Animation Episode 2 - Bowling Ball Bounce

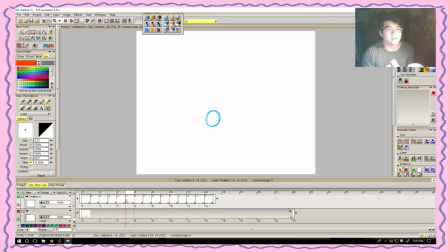2744s
It kind of looks like a potato, just like rolling around. Right? Because I'm not great at drawing circles. I don't think I'll ever be, but again, that's fine.
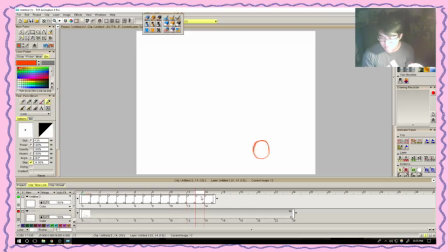2764s
I don't think I'll ever be super into 2D animations. I'm doing this specifically as practice for me to learn how to do it for my own personal projects. And who knows, I might actually get better, right?
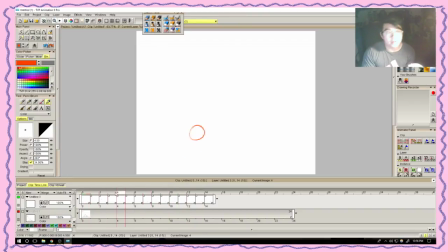2783s
So those are the first in-betweens that we make, right? It's already following that curve, right? It's already kind of like doing this, like that curve that I showed you in this thing, right?
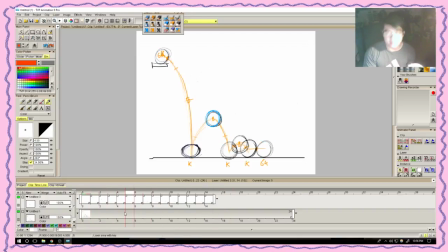2801s
And the reason I'm doing that is because, again, it makes it look much more natural and everything, right? So we'll keep going. Turn on the light table again. Right, so
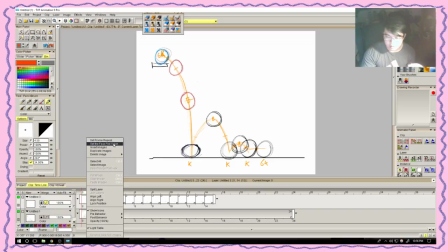2821s
insert image, and we're gonna go right in between these two, right? If anything, I'm gonna be favoring this one as well. This ball over here.
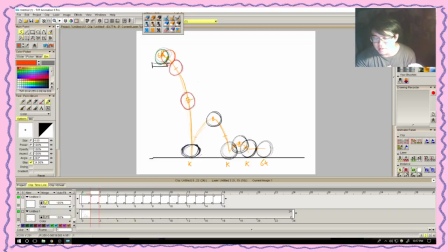2841s
And I guess that's like the tipping point, right? It's like it's at the very edge. So that is where the ball's like, all right, cool, I can start falling. And that's indicated right here, right?
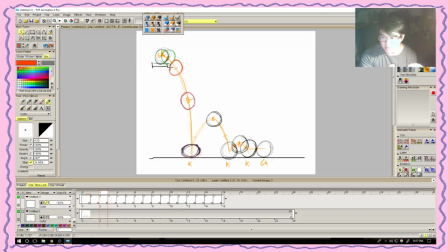2857s
No in betweens between this ball and this ball, because I want it to go start going faster, right? Boom. No in betweens between this ball and this ball, because I want it to spring back up, not so fast, which is why I'm going to be putting it in between here,
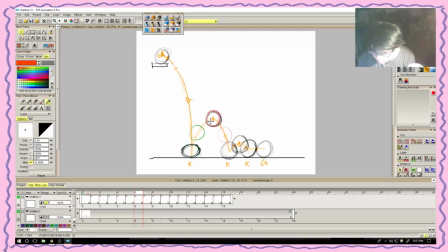2879s
right after this green circle over here, and I'm going to be favoring more so the red ball, right? Yeah. Blue ball again, then insert image.
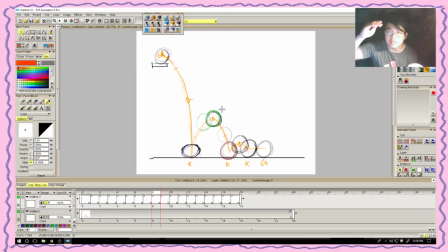2895s
Because it's at the apex, it's still going to take some time to get down. And it's gonna speed up, right? So but it needs to like start speeding up first. So this is where it starts speeding up, right?
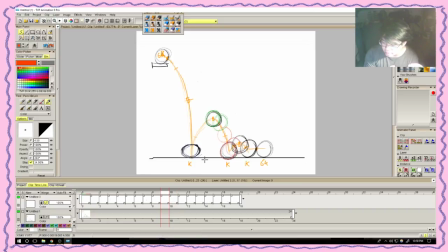2915s
I'm not gonna put breakdown from here to here, and
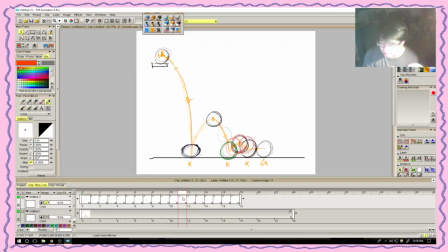2928s
should I? Okay, yeah, I'll put like a breakdown between here and the red. Oh, oh no, what happened? Sorry, yes. Between this green ball and this red ball.
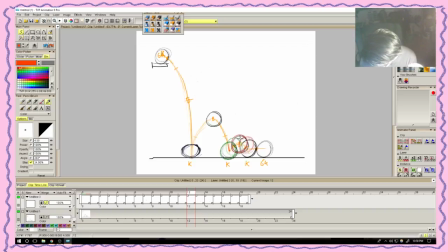2945s
And you'll notice that I'm actually using the lines in between just so that I know exactly where I need to place the edges of my ball, right?
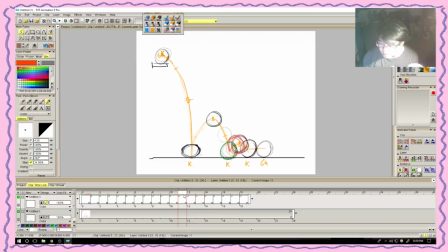2961s
Up, and I think from here we could just kind of have it start like moving up faster. I will put an in between this in between and this golden key, because we need it to slow down. Remember that, right?
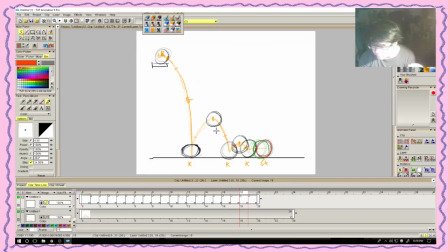2980s
So insert image again. Remember